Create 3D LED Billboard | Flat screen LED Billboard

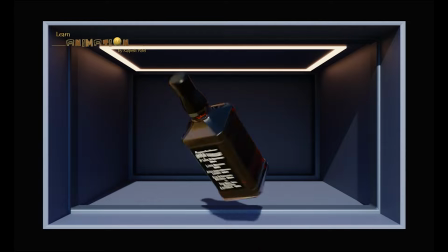(0:04)
Hello everyone, welcome to my channel Learn to Become an Animator.
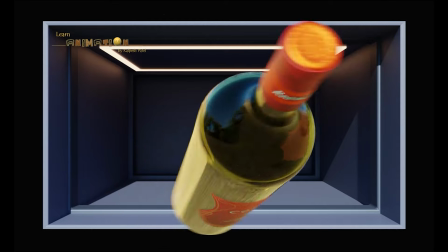(0:07)
In this tutorial, I am going to show you how you can create a flat screen LED billboard from starting to the final one.
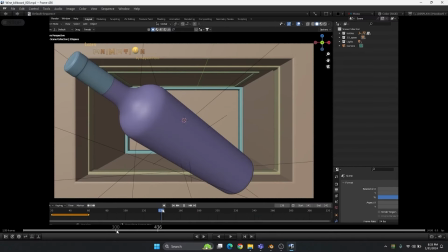(0:19)
This kind of billboard is quite simple.
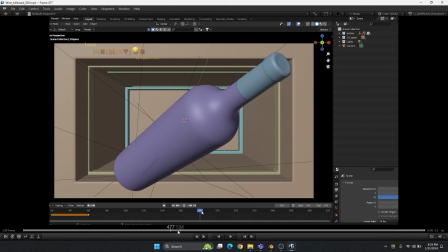(0:22)
We just have to take care of the border and how far the object is coming into the space toward the camera.
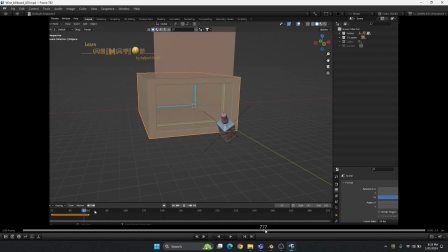(0:29)
That is the most important thing. Like this, you can see here how I have taken this bottle out of the box,
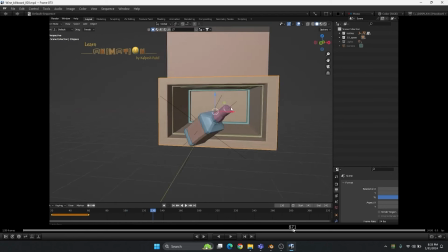(0:38)
and you can see how much distance is traveling and the lighting and the texturing,
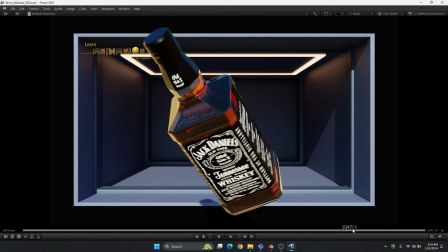(0:45)
and it will take a bit time to render because of the subsurface scattering and all the glass materials.
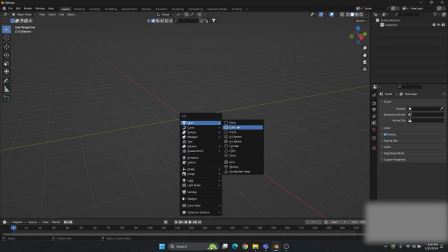(0:53)
Let's begin with a simple box. Just create a simple cube. It's just simple.
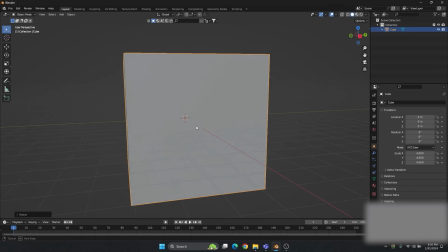(0:59)
We have to increase the size 4 times because it will be
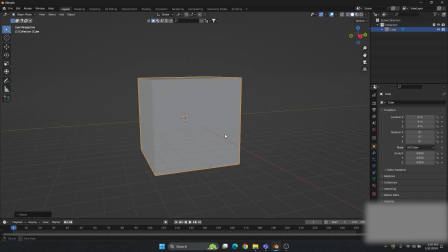(1:04)
similar to the real scale, real world scale.
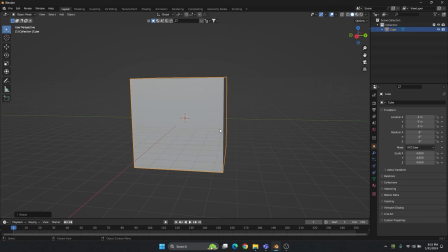(1:09)
We need to scale big just because of in case you want to add any effects or smoke effects or any dynamic or any simulation, cloud simulation, that will work in the real world scale.
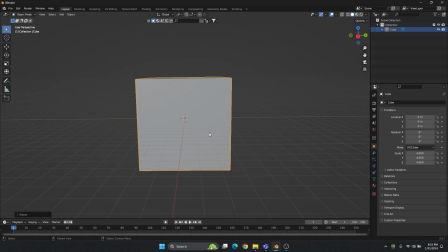(1:26)
Otherwise it will not work. So now just go to the front view and just snap it to the grid.
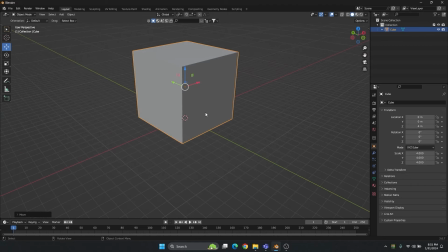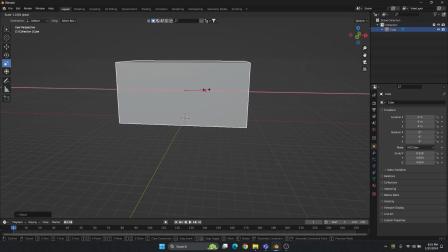(1:42)
Just modify the box little bit so it will look like a LED screen, and that is completely
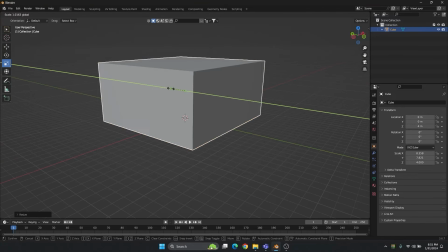(1:52)
upon you how much what the size of the screen. Based on that size of the screen, you can just modify the box. Now go to front view and just select the front face and delete it. Now you can see we got a 3D space here, but we have to just extrude this all the faces.
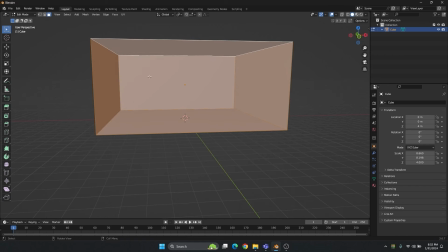(2:21)
Select all the faces by pressing A and extrude along with the normal face along with the normal, so it will extrude perfectly.
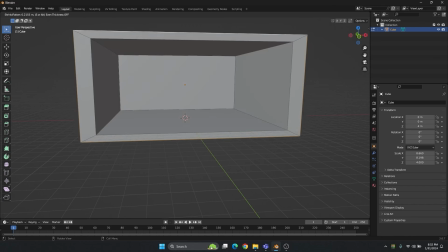(2:38)
You can extrude inside or the outside, whatever the size.
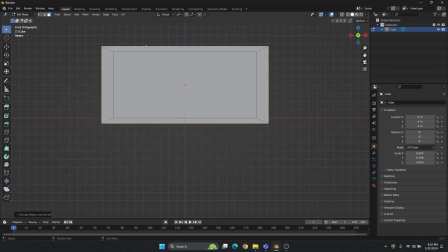(2:46)
Okay, now you see it's not completely perfect,
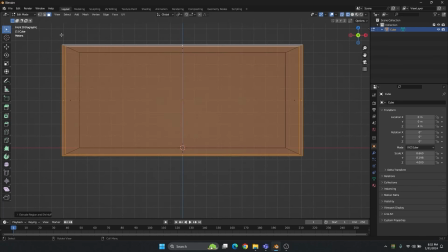(2:51)
so just go to the edit mode, select this.
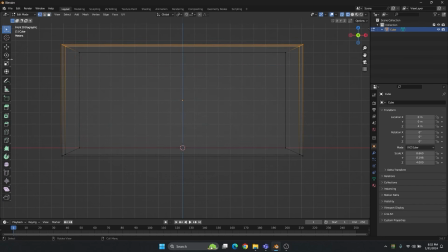You can adjust the border so it will look perfectly similar all the four sides,
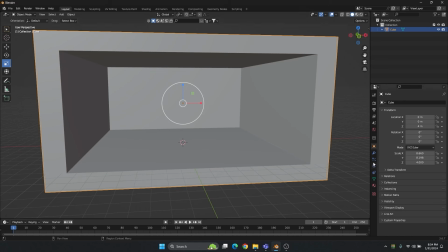(3:11)
or you can just go to the modifier,
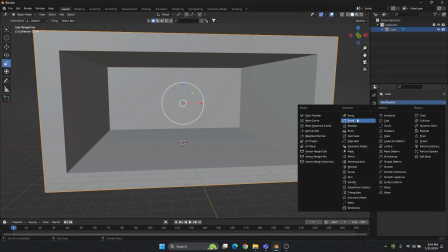(3:16)
add modifier, add bevel.
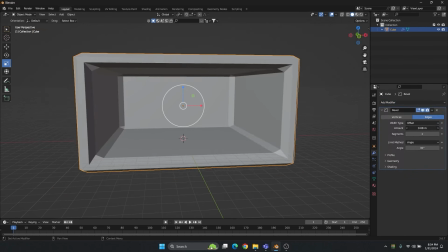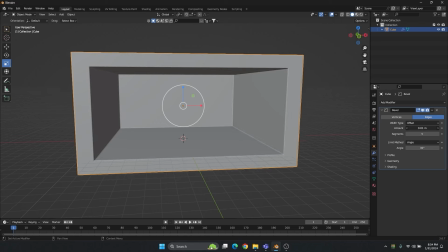(3:32)
So for this, the whole box will look good, and when we do the lighting, this edge will look perfect.
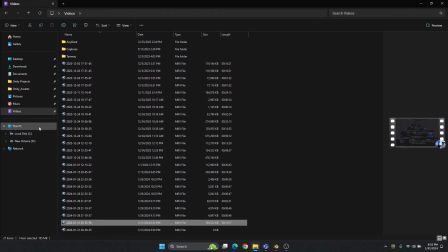(3:48)
Now you might have seen this. I have kept a black border outside,
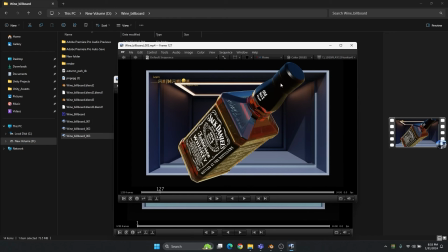(3:55)
so we'll feel like that border and the bottle is coming out of the whole box. So we are going to have the full box render, but we will keep the texture black to the border, so it will feel like a part of the screen and the object is coming out of the screen.